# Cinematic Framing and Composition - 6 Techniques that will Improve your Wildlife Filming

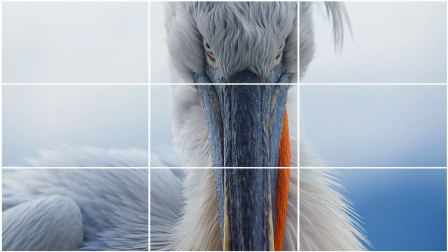(7:43)
The last shot of the pelican here, again I wanted to show, when I was filming this, I wanted to show the power and the strength of the bird, its authority, because the story that I was filming at the time was about how the older pelicans intimidate the younger ones and basically they get first dibs on fish and what have you. so I wanted to show how imposing an adult pelican might be and framing it in that way right in the center with the eyes looking
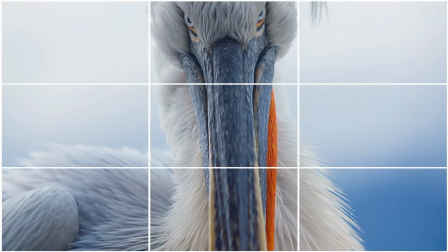(8:21)
right down the barrel of the lens at me it just gives that impression to the viewer. So the other instance I mentioned when you might break the rule of thirds was with a static shot. The example I have for you is of the shot I took of the pelicans during my workshop whereby the conditions that morning were
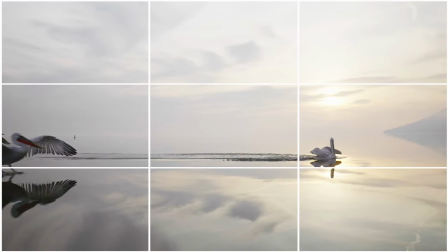(8:45)
so calm and the lake was a perfect mirror of the sky and you could
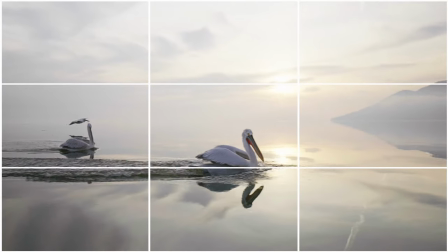(8:51)
basically hardly tell where the lake ended and the sky began and whereas the rule of
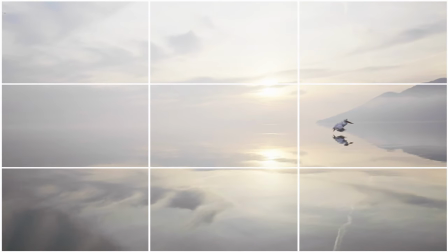(8:57)
thirds would say don't put the horizon through the middle, here it really works well,
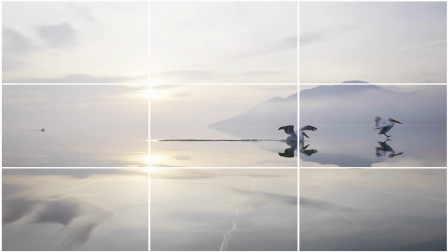(9:02)
especially with the birds flying into frame, some of which are on thirds lines, some of which are not,
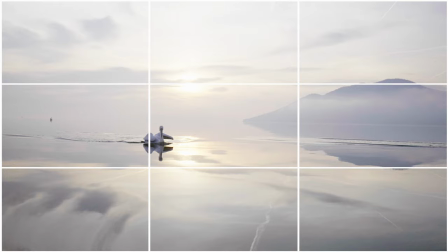(9:09)
some even when they fly in they actually land on intersecting points,
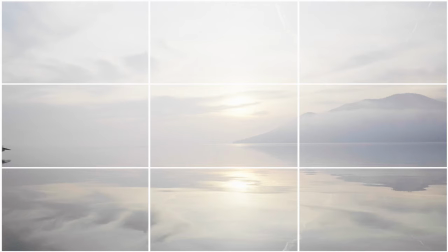(9:15)
and it all adds to the strength of the image in my opinion. So there are instances where you can get away with breaking the rule. So compositional technique number two is again one that is commonly used by landscape photographers, actually, which is leading lines. these can be any sort of natural lines that you find in the landscape whether it's a stream running through your shot whether it's a line of trees a hedgerow a wall anything like that that just creates a line through your shot is a leading line and they create visual pathways which both lead your viewer's eye into your landscape and they can lead your viewer's eye to your subject or to where your subject might emerge from. So in the example I have lined up for you, the scene opens with two boulders which form an L, and I've placed that L along the left-hand side and bottom thirds lines.
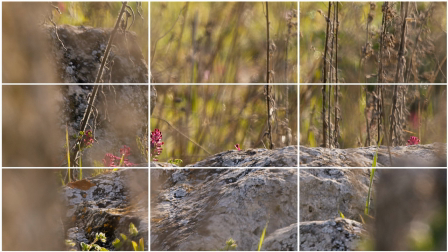(10:40)
The corner of that L is on the intersection between those two lines. So your eye is just naturally drawn to that point, even though there's no subject in shot at the moment.
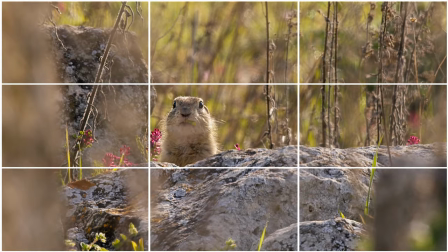(10:53)
As soon as the Suslik, the ground squirrel, pops its head up, your eye is already there and expecting it, so it's a nice surprise. And the cuteness factor of course helps with munching on a little bit of grass and makes for a great shot. So leading lines along with rule of thirds has helped create a strong composition in this instance. Okay, so the third technique I want to talk about is basically keeping balance in your frame. What do I mean by that?